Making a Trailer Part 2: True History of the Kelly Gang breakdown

My name's Walter Bienz and I'm the creative director of The Solid State, and we're going to do a breakdown of the Kelly Gang trailer, a sort of trailer anatomy class.
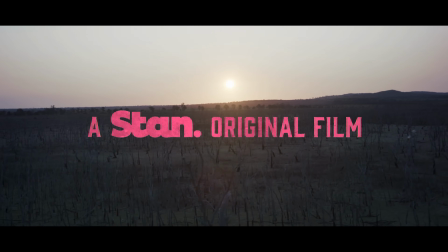0:13 Here we go.
You're a man now.
So this is a button. You go out there and Button is a kind of intro scene before the main trailer takes place. There's typically 3 acts to a trailer. There's an intro, then there's the stakes section, and then there's the kind of outro, the montage. This is the button, and it establishes kind of the theme of the whole thing.
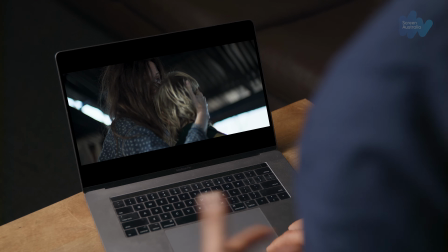0:36 And in this trailer, he is told by his father's dead in front of him, and he's told by his mother that he's a man now and he's got to get out there and be a man. Straight away, we're creating empathy for the main character. I mean, he's lost his father, he's a boy, and you know, it's not hard to want to root for him, basically. the world.
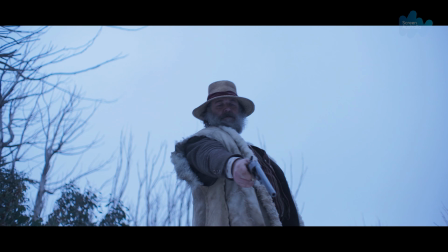0:57 I have myself an indentured servant.
Then we see Russell Crowe, obviously key to get him in as early as possible.
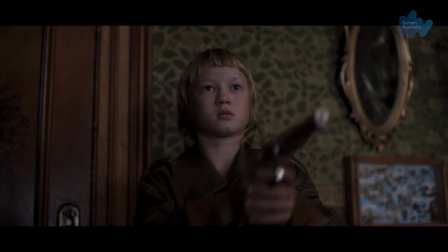1:05 Ned Kelly.
He names Ned Kelly, which is pretty important at the beginning of the trailer. And he puts him in a predicament, which is he gives him a gun and says, you know, take this guy down.
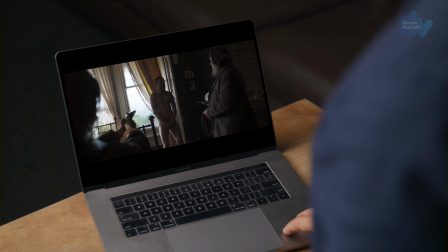1:16 So what we're doing here is we're establishing that Ned Kelly isn't a killer. He's not a born killer. He's given a gun and he's asked to do it by someone a lot older than him, and it's not his father.
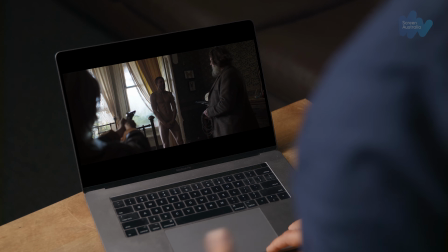1:26 He's a victim in this world, it's clear, right?
Get a name for yourself.
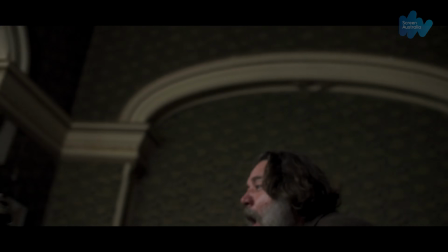So this is brilliant. This is Justin Kurzel doing his thing. So what we have is him flipping the gun on Russell Crowe. So, I mean, it's a great scene. We had to have it in there. In every version of the trailer we cut, this was always in there. It's the first moment you see him being active in the world. You want the character quickly, once you've learned to like him and you're rooting for him, to start to be an active character in the world and not be passive.
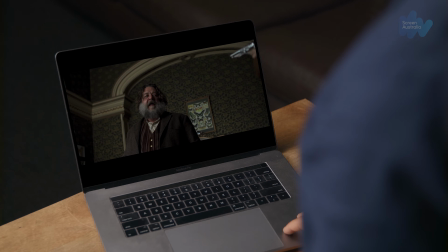1:58 It's very boring watching passive characters. So here he is turning the gun unexpectedly on the guy that's kind of parenting him through this part of the trailer.
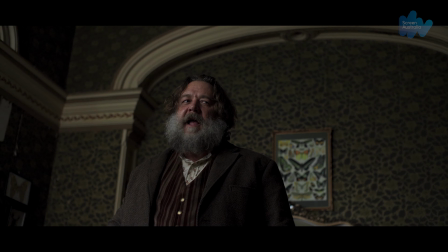2:07 So that's the end of Act 1. So we're kind of now into the second part of the story.
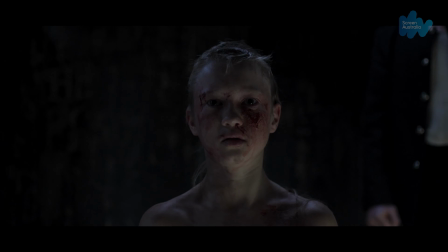2:13 Who's to teach you? To kill men. Nothing comes free in this world, son.
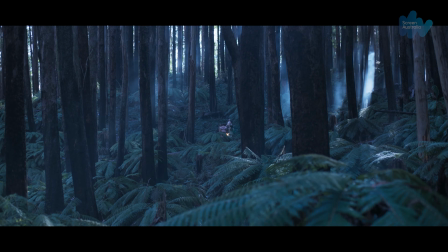2:18 Be who you are meant to be.
So there's kind of 3 beats here, and each beat is kind of building him up. He becomes a man in this first beat. You've still got the haunting kind of voice of the mother telling him that he's destined for great things.
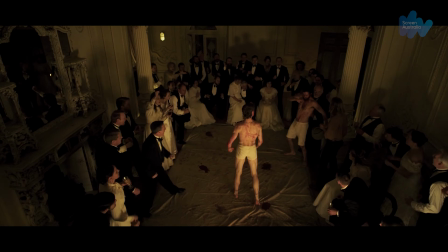2:36 You're not the man you pretend to be. You're a boy looking for a captain to tell him what to do.
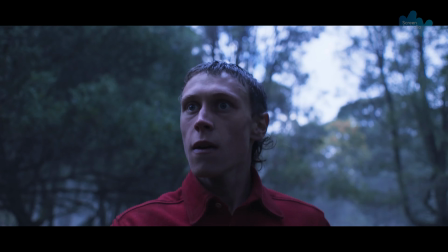2:41 You've got the English are finally introduced, so you've got the 2 levels of this world where you've got kind of the underclass and the upper class kind of fighting against each other. He's in that world, but he's physically fighting someone, and his mother's still haunting him with this, like, you're not the guy yet you're meant to be, become the man you're meant to be. And we start to introduce the idea that there's this child version of him, because we want to, A, demonstrate that this film works in this way, that it's much more than a slice of life of a Ned Kelly film or an action film about Ned Kelly. It's this psychological kind of examination of him as a character, and the man and the myth and the boy and all of those things kind of intertwined.
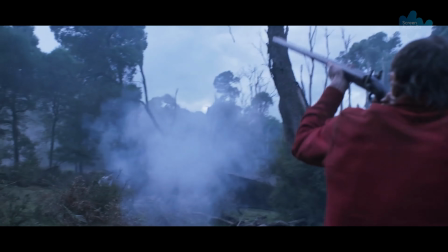3:26 Warriors. And you all wear dresses.
We're just about to head into the 3rd act, and that's typically like the Dark Night of the Soul for any trailer. It's the moment that the character's broken before they become who they're meant to be. And so, you know, it's where the character's unleashed, essentially. So this is now going into the 3rd act of the trailer.
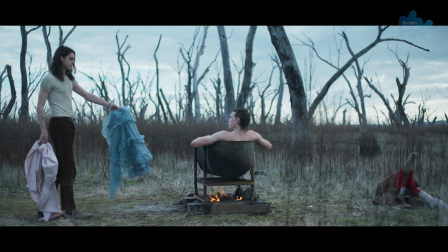3:48 Nothing scares a man like crazy.
This idea is put in his mind. He's handed a dress and he's told nothing scares a man like crazy. So this is where he embraces for the first time now. Really, this is what the film's about, and I mean, that's what this moment tells you. And the music changes and it goes into this really kind of feel-good punk section.
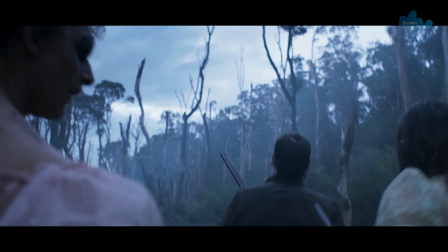4:12 You boys want to build an army?
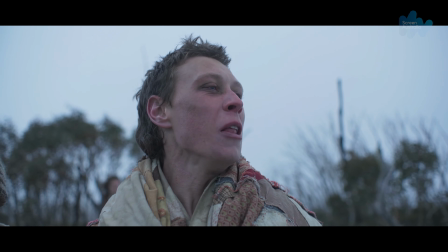4:18 You're bloody bulletproof, boys!
This is an awesome moment, but it's probably the thing that tells you more than anything that this is a film unlike any other kind of Kelly films. He's got a whole heap of guys there. They're all lined up. They've got their helmets on, and they're mucking about like teenagers with these guns and with this weaponry, with the armour. We're going to the cast run here, which is obviously a classic sort of 3rd act thing to do, running through the cast. In this thing, we wanted to get each of the characters to express themselves, because it's 2 minutes. We can't get everyone saying everything we want in the story that we're telling of the trailer. So we kind of fit in very quick lines. Don't, not now.
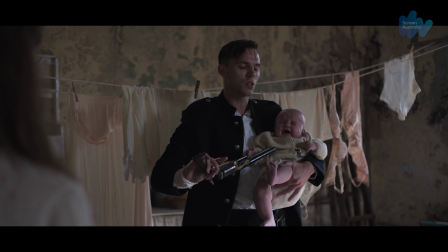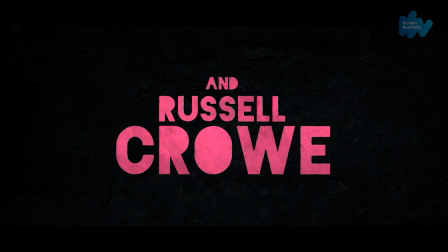5:01 Alama sent me best. Fuck off.
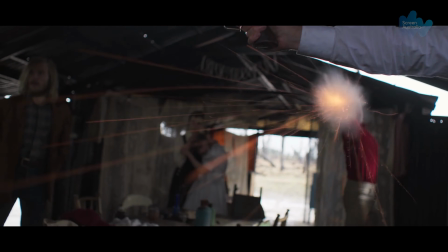5:04 The man We're very pleased that we got Russell to say fuck off in this. cannot change the past, nor outrun his destiny. We go into this boy-man section with the flickering graphics just to kind of cement the idea in the audience's mind that this is, A, it's not a film like anything you've seen before, but B, it's going to play with this psychological dynamic of the character between the boy and the man. And
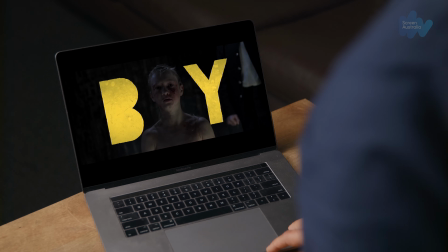5:29 this scene now is really kind of defining that idea in the audience's mind. We're not left with the man, we're left with the boy. So the man looks up.
You're a man now. You're my little man.
And you see Essie say, you know, you're my little man, and he's just a boy inside. So, you know, we're definitely like, we're not leaving the boy behind in this story.
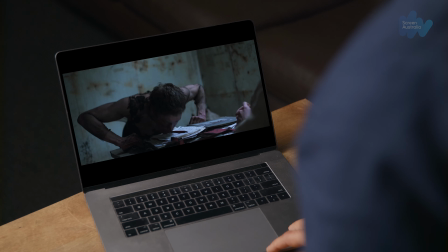5:55 Like, he comes right through. Then we go into this. It's quite unusual. This is where the trailer should end, but what we do is we escalate it to another level.
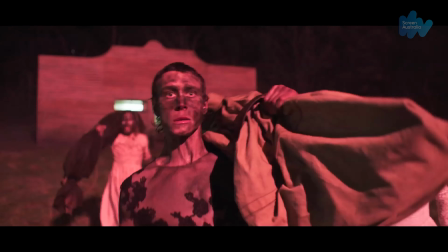6:05 I am called the coldest murderer on record.
These quotes are just amazing quotes.
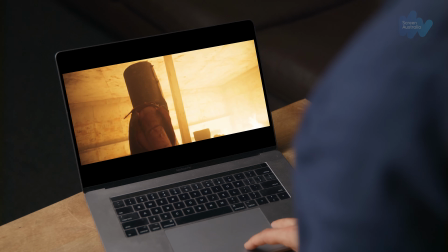6:10 I mean, a stroboscopic hallucinatory nightmare. I mean, how could you not use that?
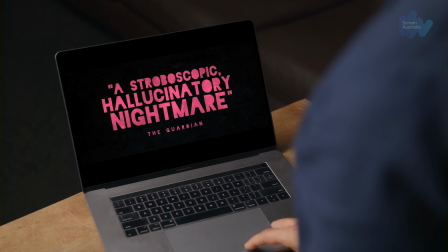6:15 So we're just basically elevating it to this next level to make it into this grandiose kind of awesome, epic vision, and it is. So we need to demonstrate that to the audience with the way that we cut it and the music that we have. So we sucked out of the punk music here, and we go into this kind of, you know, ambient kind of sound bed that's, you know, in a way, like if you listen to it, it's got this kind of high-pitched kind of ringing in it, and it was a bit like we were thinking like, you know, if you were in that place with Ned and your bullets are hitting his head and you've got that ringing in your ears, it's kind of like you're trying to put the audience in that place as this kind of nightmare's playing out.
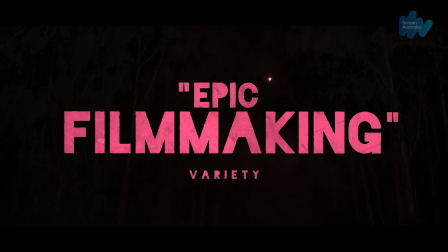6:58 I am called the coldest murderer on record. But others, knowing the truth, would call me a hero.
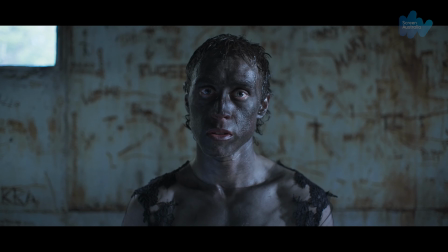7:08 Blood and ties and fires and lies and skin and blood.
So that was True History of the Kelly Gang, a really exciting project to work on. There's lots of different styles of trailers though, and whether you're working on a horror, a comedy, or an action film, you're always trying to do the same thing. You want to hook an audience, take them on a journey, and leave them wanting more.